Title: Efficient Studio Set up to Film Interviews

Today I'm going to show you how to set up a room for multiple interviews using two different looks and be able to change between the two setups in less than a minute. I did this job where I needed to film nine interviews for three separate videos in the same series so they needed to look the same but I wanted to have a couple of different looks to choose from so that not all the interviews were identical. I didn't have time in between interviews to change everything so I created a setup that I could quickly change and be ready in no time for the next person.
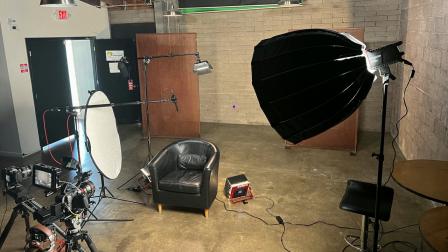I rented this little studio that you can see back here it's got blocks and it had those couple of rusted panels.
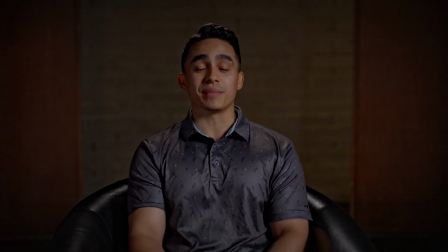By filming the interviews straight into the camera we achieve a more engaging interview
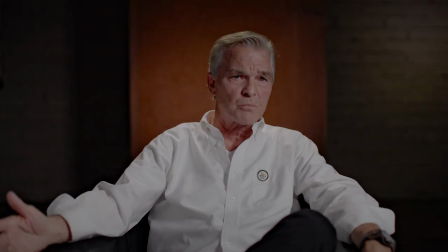where they're all talking directly to the audience but it also made it so that we didn't have to move cameras key light fill light backlight and audio to go between the look right and the look left everything stayed in the same position for all the interviews you can see here we have our key light
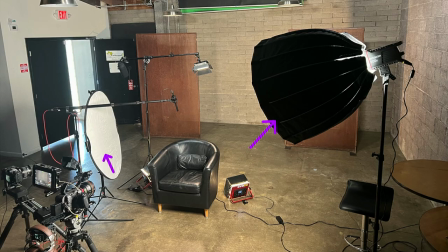we use a bounce for our fill main camera is here we have a second camera here as a backup but we actually ended up not using that our audio is here our backlight all of that stayed in place for the entire day now for our first setup we use those two rust panels
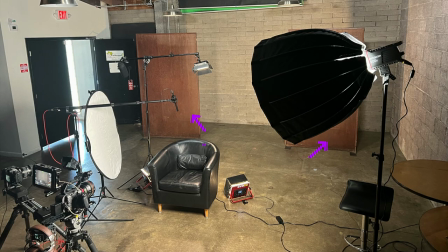and placed them on each side of our interviewee and we kept a couple of feet between the panels and the block wall and
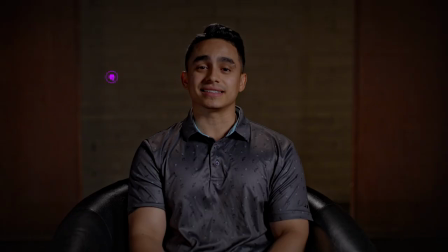that way we were able to control lighting and also create shadows in order to
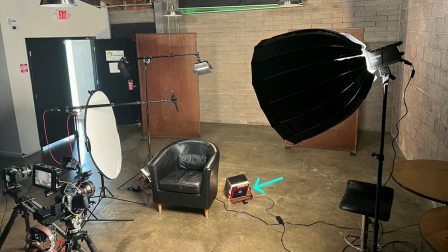create more depth in our shot. We used light panels on the floor to splash some light on those rusted panels right here and behind the key light right here. We also ended up placing another light on
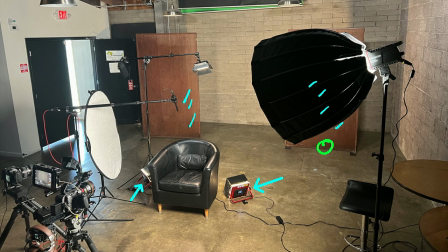the floor behind this panel and it's creating a gradient on the block wall
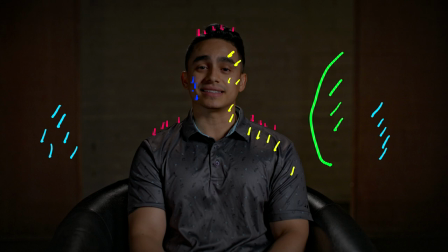to just remove some of the flatness of the wall.
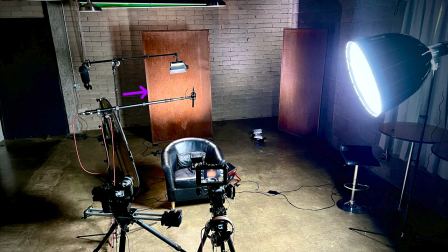For our second setup we simply moved one of the rusted panel to the middle right behind our interviewee and And we added this light bar just so that we can splash some lights on this rusted panel.
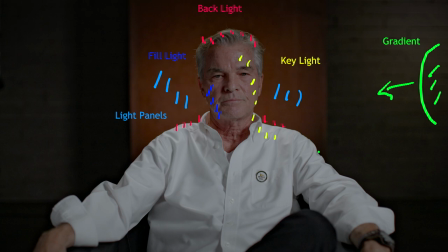And we used the blocks to kind of frame the interviewee. So everything else stays the same.
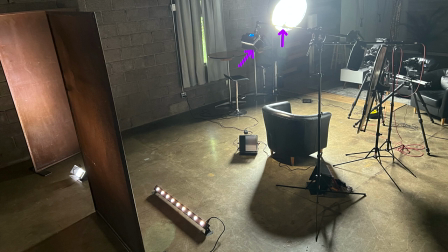We still have our key light, we still have our backlight, we still have our bounce bore for the fill. The two light panels that we used in the first setup are still here. the light bar and then that's that little corner light to create the gradient.
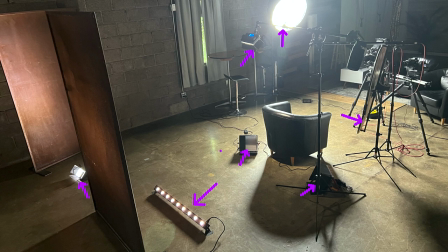The cameras didn't move nothing else moved so it stays identical. So what made this work is that we only had to move a couple of items in between the two setup and we marked them on the floor with some gaff tape.